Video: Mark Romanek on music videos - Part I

It came from really liking the films of the Brothers Quay and their animated films. And so the camera movement in their films is also animated, so they'll move the camera frame, move the camera frame. So it has this very staccato kind of and it stops on like a dime. And I always thought, wow, that's a really cool way to move the camera. on.
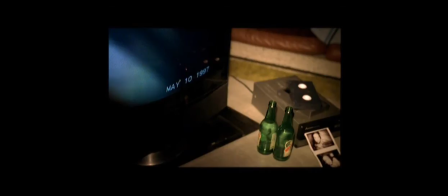(8:40)
I was very emboldened at that time to just say, well, I'm not that interested in the restrictions that MTV is putting on things. I'd like to treat these as little works of art that are just poetic films to music.
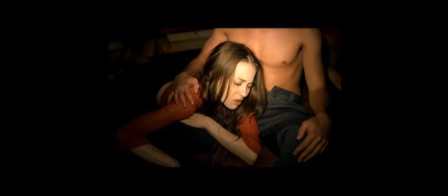(8:56)
And I know that we're here for commercial reasons. I know that we're here to market artists and sell more CDs and everything. But there's There's no sense of rebellion or rock and roll sensibility left anymore. It's getting sucked out of all this stuff and MTV is this funnel where everything, it all comes down to what MTV thinks.
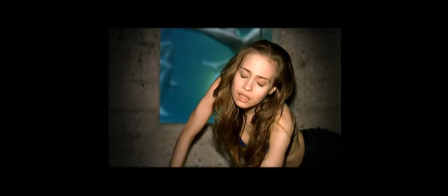(9:16)
And I started to develop this attitude and it started with Closer I think in the Nine Inch Nails video and this video where it's like, I'm just going to film what I want. And if it's too much for MTV then we'll discuss it and we'll pull it back, maybe we'll blur it, maybe we'll censor it.
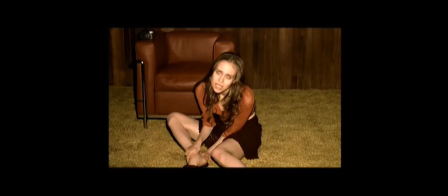(9:30)
But I don't want to start off pre-censoring it, which was a really liberating thing. And this was also happening hot on the heels of the big controversy of that Calvin Klein underwear campaign that was sort of influenced by Larry Clark's pictures. And that's when the shit kind of was hitting the fan. This video happened to come out right around that time. And I was just influenced by that snapshot fashion photography, which was really kind of popular at the time. People like Juergen Teller and Wolfgang Tillman.
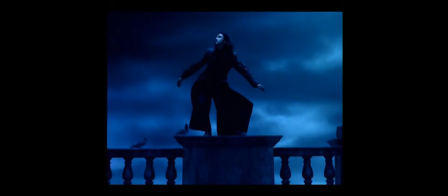(10:05)
And when I was listening to the song, I kept thinking about, well, what am I going to do with this perfect drug thing? Like if Madonna sends you a song and she's singing, rain, rain, rain, you have to deal with the rain. Even if you don't want it to be literal, you are going to have to attend to it. And I felt the same way with this one, perfect drug, perfect drug, what's the drug?
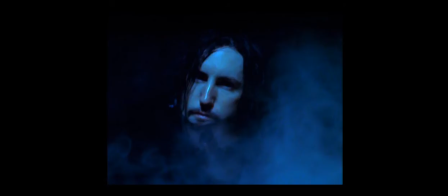(10:23)
And I think I just glanced over at my bookshelf and I saw Edward Gorey and something clicked and I went wow it might be very interesting to make that sort of gothic almost tongue-in-cheek
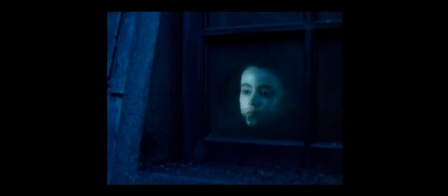(10:37)
theatrical piece and it occurred to me immediately the Trent would look very kind of dashing in Edwardian clothing so then I said well what what am I going to do with the perfect drug and because I was thinking in terms of the 19th century the idea of absinthe came to mind
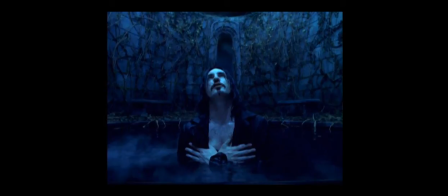(10:55)
One of the things I wanted to do in this video, too, is I wanted Trent to go wild. I felt like I had restrained him in the closer video in comparison to what he does on stage. So the scenes in that hedge maze and the scenes in the pool of water,
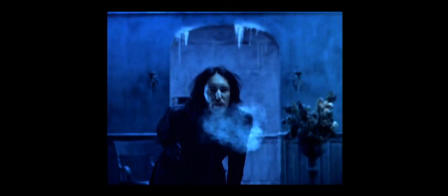(11:08)
I just told him to just go crazy and splash and flail about and don't worry about breaking anything or getting anything wet. He actually really soaked the camera. I like the idea of the whole video being sort of purple and lavender and very the opposite of all the minimalism that I had explored.
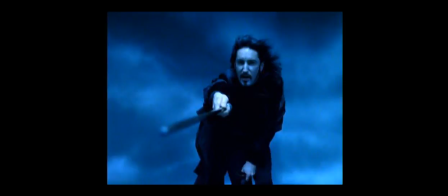(11:27)
This was in a way sort of a maximalism in the sense that it was filled with rich textures. All of Edward Gorey's drawings are wide master tableau, so when it came time to create coverage of a Gorey image we really had no references anymore and I
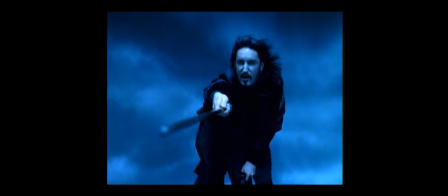(11:43)
got kind of stuck because it It stopped looking like Edward Gorey when it was in close-up or a medium shot. I like to have a broad range of, I guess, fauna in my video, meaning I like to have old people and young people and different ethnicities and animals represented, in some cases even insects, but it sounds goofy, but I do like to kind of represent a spectrum of our experience.
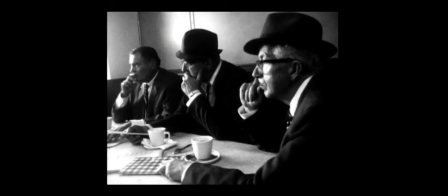(12:07)
There was just a look that I wanted to try to get with Lan Secora, the cinematographer. We used Black and White Reversal, which is a very slow film. It has an enormous amount of silver in the emulsion, which is what makes it so beautiful.
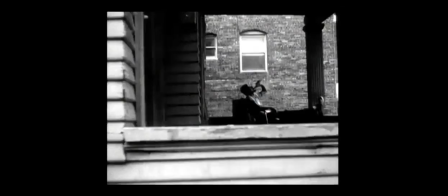(12:21)
It was all about having this humanity and energy and actually trying to make it look a little fucked up. I liked shooting through things.